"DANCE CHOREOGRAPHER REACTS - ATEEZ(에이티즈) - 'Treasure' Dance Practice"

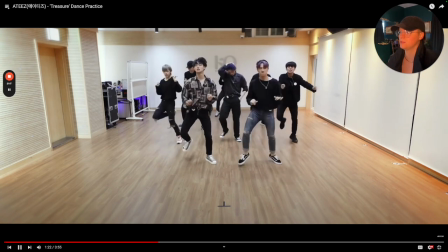(21:21)
Yeah, that da-da-da-da-da-da-da-da-da-da, melt, because we had them do, that would have looked better if they were lower, if my two in front were lower, because
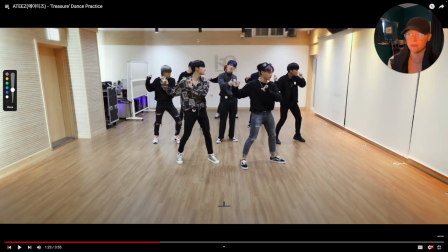(21:30)
they're already showing they know how to work with levels and transitions and work with levels and content. So for me, I would naturally, it feels like we're a little too stagnant in unison with the same level. And all of them tend to be around the same, like they have a pretty decent height range.
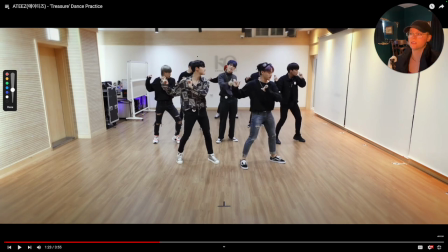(21:45)
Like there's not anybody significantly shorter than somebody else. So you don't have to look at that type of symmetry. Like it is very symmetrical. But if these two dropped to midline right here, where they go like a lot lower because they're not singing, that's the only reason why I say that. If they were singing, it'd be different. But if they were lower and everybody else stayed up,
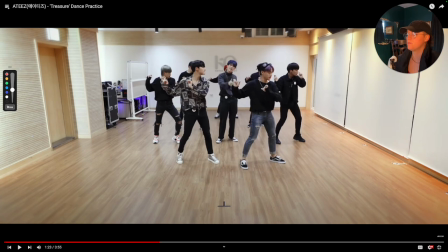(22:03)
then I think it would have read a little bit, it would have felt more full there and it wouldn't feel so content based.
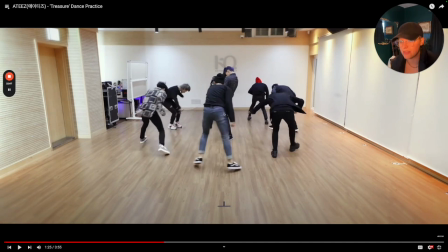(22:12)
But that drop right there was nice. So they go da da da da da da, they could have gone up. And then if anything, it would have looked like an add-on. They all drop down, they all transition. That was a really, really great moment from him, having him swing and then move around.
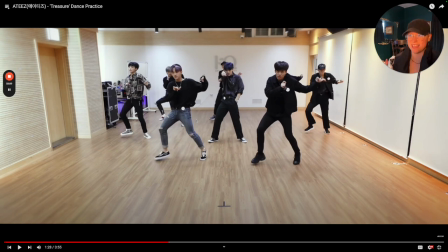(22:25)
That was a great moment. I love the energy right there, a little bit of angst in there. I love this hair color in general. That is a great hair color. And now I feel like, and I know hair color, I mean, sometimes depending on the group, just some people, it's their time to wear hot pink or something, but that's a really pretty purple.
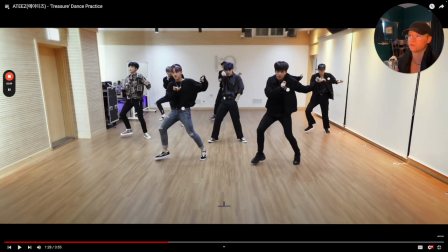(22:44)
It has nothing to do with any of it, but with this fit, it actually looks really well. It looks great on how they styled it.
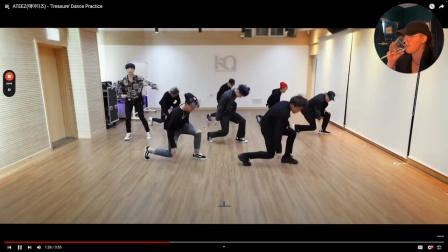(22:50)
So shout out to the hairstylist team on that. But great moment, how they all dropped down.
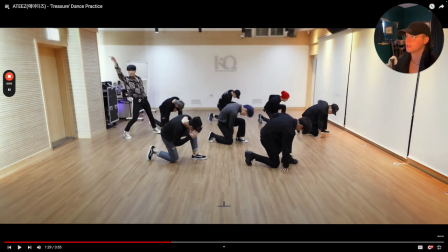(22:57)
I know he's fixing his hat, dance practice, whatever, you know, him having his moment right here, really nice.
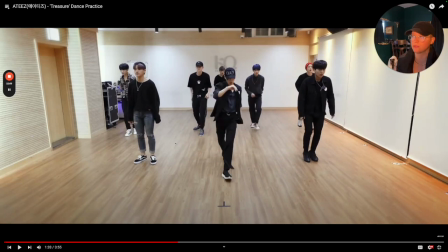(23:03)
Sliding through, having only a couple people slide through to really create that transition, I think is totally fine.
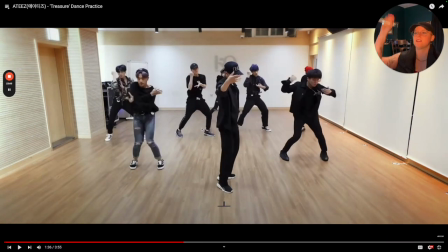(23:10)
But yeah, the waving through is they all go boom and they drop down. He does a little wave, so it's a little different, but hitting a different part of the music.
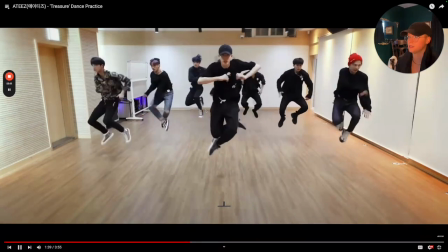(23:16)
Very polyrhythmic as a group. That slide through was nice. But also, I think my big note that I'm going to give them, I'm going to go ahead and just say it.
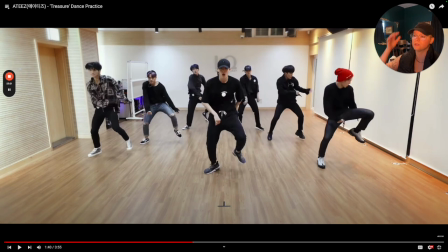(23:26)
It's just a note to just be looking at. Not only is it their arms, their torso is super stiff. And I feel it from just the dance performances. I remember saying that. I still see it here. I do chalk it up to whenever they're performing.
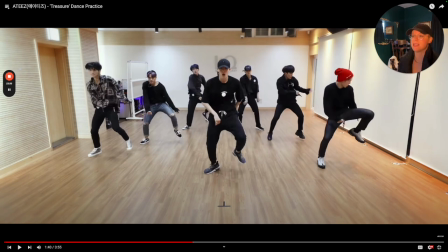(23:40)
Like when they're featured and they're singing, it makes sense why they're a little bit more stiff. But everybody else should have way more looseness in opposition whenever you're hitting a type of groove. Certain grooves, like an alpha, you gotta have opposition of that torso. Just keeping your torso where it is.
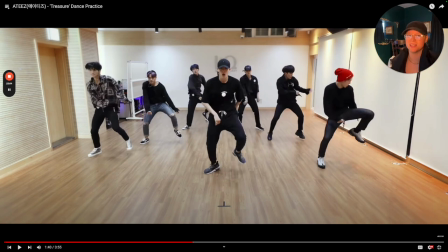(23:58)
It keeping it really stiff, it just makes it look so militant and very, it's just lifeless. Like the torso brings life to the extremities, you know, your heart's in your torso for a reason, you know, but,
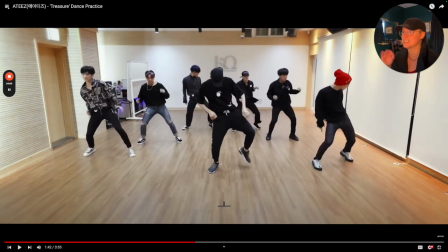(24:12)
I'm saying that in all of this, it does feel disconnected in this verse specifically because I'm noticing it more here, in the content, there's a lot of disconnect between the torso and the extremities.
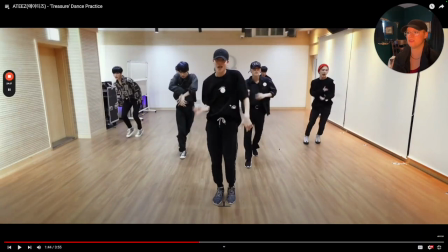(24:24)
Even that pull through, there wasn't any energy pulling through. It just felt like a mix of modifying for the sake of the camera angle or what, but it doesn't feel like we're pushing energy forward like we need to be.
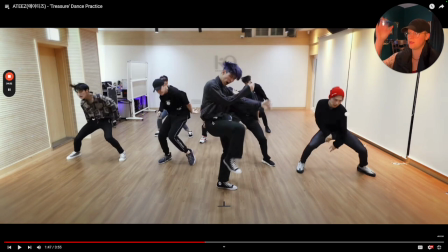(24:37)
That turn right there was that turn, boom, and then he caught it, brought it down, bringing it back right there.
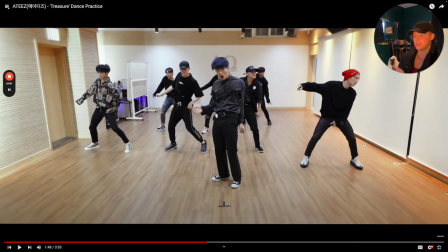(24:42)
So we do a little nay-nay, and then they doubled up on a tick to come out of it.
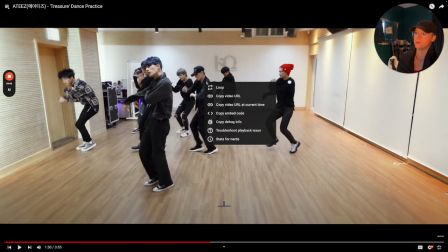(24:47)
That right there, boom, baby, treasure.
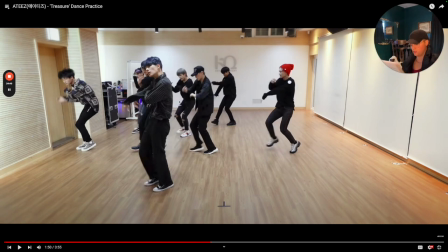(24:52)
I know they used it in a challenge for Say My Name. That treasure, they added this, it's that front glide, that boom, boom. So, I'm not going to talk about that move situation until we get to Say My Name.
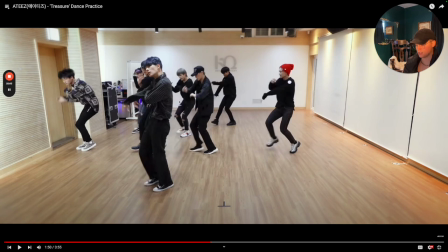(25:08)
And if you want to actually hear my thoughts about the whole case from the side of, just from both sides, you can, I can, it's from Street Man Fighter. I talked about it there on one of those videos. Say My Name Glide.
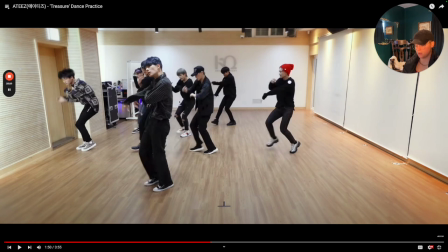(25:25)
Is that what I'm going to call it? It's just a front glide with their arm up.